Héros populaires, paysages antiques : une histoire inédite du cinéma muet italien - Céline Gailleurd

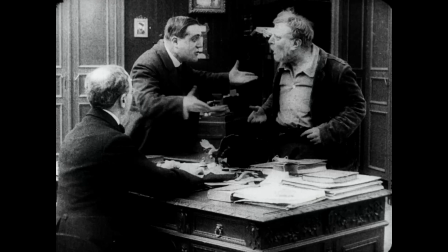16:32 Et là, dans cet extrait, on le voit se débattre dans un bureau avec ses employeurs malhonnêtes auprès desquels il demande de l'aide.
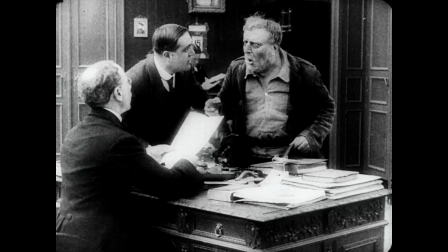16:39 L'Emigrante brosse un portrait bien noir de l'immigration, qui n'apporte au personnage plus de pauvreté encore.
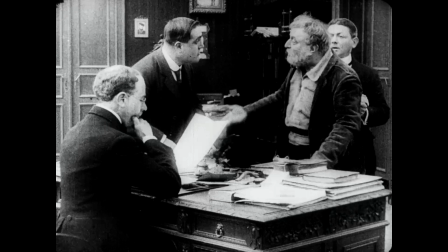16:49 Et ce film est particulièrement intéressant dans la cinématographie de ses débuts du cinéma italien parce qu'il ne subsiste à ce jour
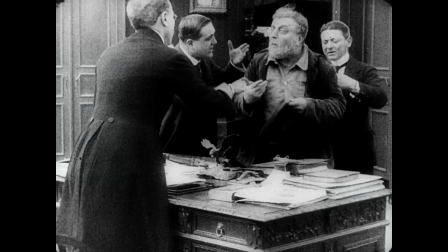16:58 aucun document filmé au début du siècle de ces hommes et de ces femmes réduits à l'exode.
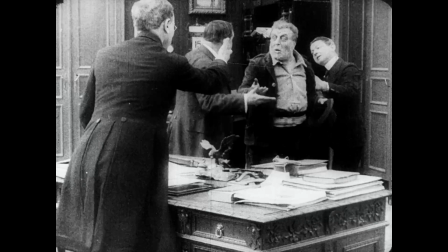17:07 On voit aussi qu'une dimension idéologique imprègne la représentation de la misère à la fois dans la fiction et les documentaires.
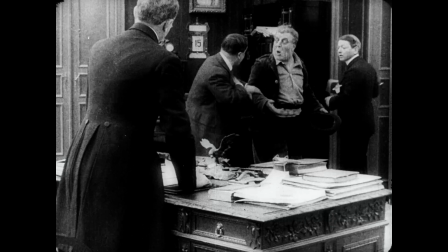17:14 Il faut donner une image valorisante du pays, donc en l'occurrence de l'Italie. Et ce qui reste hors champ, hors cadre, c'est ce dont on a honte. Et les départs en bateau vers l'Amérique en font partie. Alors, peu à peu, ces fictions prennent enfin en charge un fonds social et nous assistons à l'éclosion de films dont les héros sont des figures du peuple. Et bien avant l'avènement du néo-réalisme italien, c'est à une cinéaste, Elvira Notari, que l'on doit ses films avec ses problématiques sociales. Elle fabrique ses films en puisant à même le réel. Elle plonge, dès les années 20, ses acteurs dans les rues grouillantes de Naples, au cœur d'événements collectifs qui rassemblent les habitants. Ici, dans l'extrait que vous allez voir, qui est issu de son film « La Petite »,
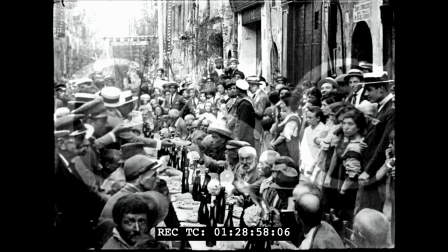18:03 datant de 1922, et qui est précédé de l'intertitre que je traduis, « La table des pauvres »,
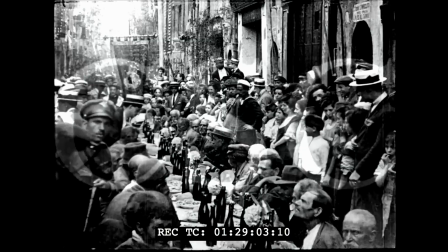18:10 on voit bien ce mélange entre fiction et documentaire.
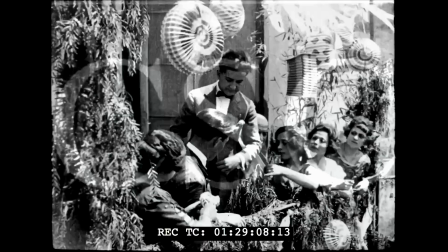18:14 Là, ici, il s'agit d'une table qui est dressée pour les plus malheureux à l'occasion d'une procession festive dans Naples.
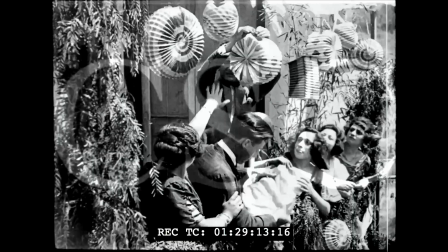18:20 Et le montage que propose ici la cinéaste Elvira Notari laisse supposer une critique sociale,
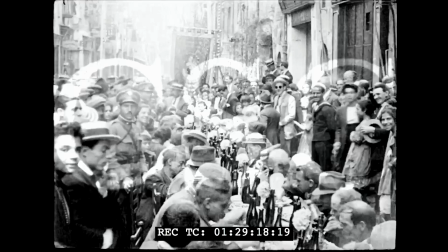18:27 puisqu'il souligne le fossé qui sépare les deux classes sociales qui coexistent sans se mélanger.
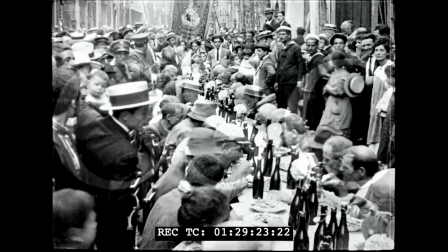18:32 Et comme pour accentuer ce fossé, elle utilise deux dispositifs cinématographiques différents.
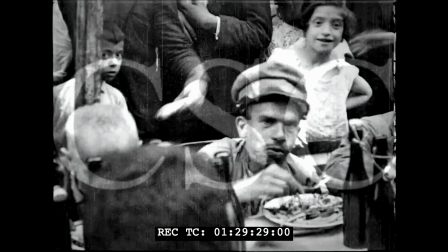18:37 Le documentaire, pour filmer le peuple et les miséreux attablés.
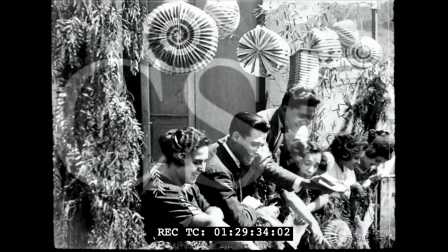18:42 Et ensuite, la fiction, pour filmer les personnages plus aisés, qui depuis leur balcon se regardent les plus pauvres en se moquant. Le fascisme va s'emparer de ces questions sociales, mais sur un tout autre versant, faisant de la disparition de la pauvreté l'un de ses chevaux de bataille de sa propagande, comme on peut le voir dans cette dernière extrait, une actualité filmée de l'Instituto Luce en 1124.
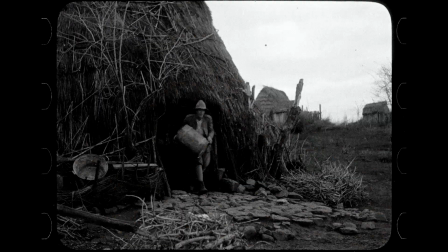19:12 Alors, donc c'est l'assainissement des marais pontins qui annonce les grands chantiers fascistes qui veulent faire table rase de l'ancien monde.
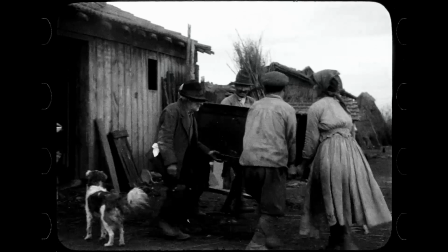19:22 Alors, on découvre ces ouvriers agricoles qui vident allègrement les meubles de leurs antiques maisons.
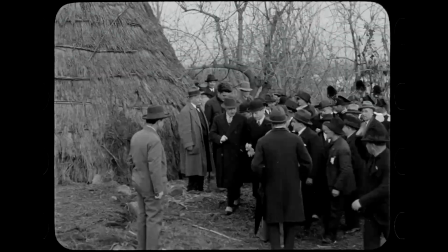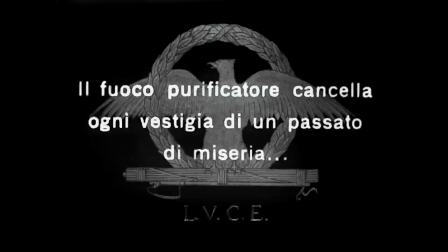19:38 Et puis ici, ces joyeux fonctionnaires qui viennent y mettre le feu avec ce carton.
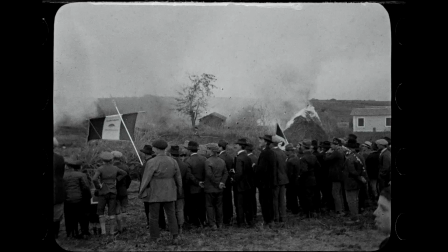19:42 Le feu purificateur efface chaque vestige d'un passé de misère.
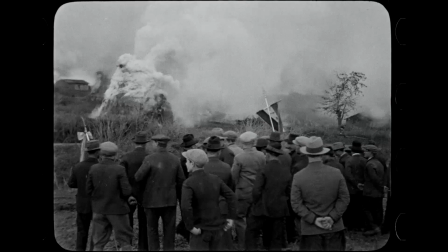19:47 Le fascisme, faisant ici disparaître une culture millénaire, sur l'autel d'un progrès qui ne débouchera que sur la Seconde Guerre mondiale.
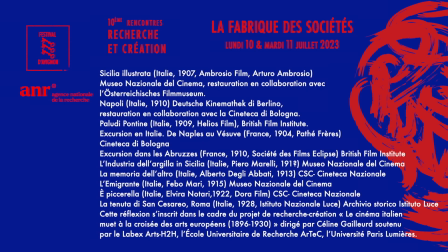19:58 Je vous remercie pour votre attention.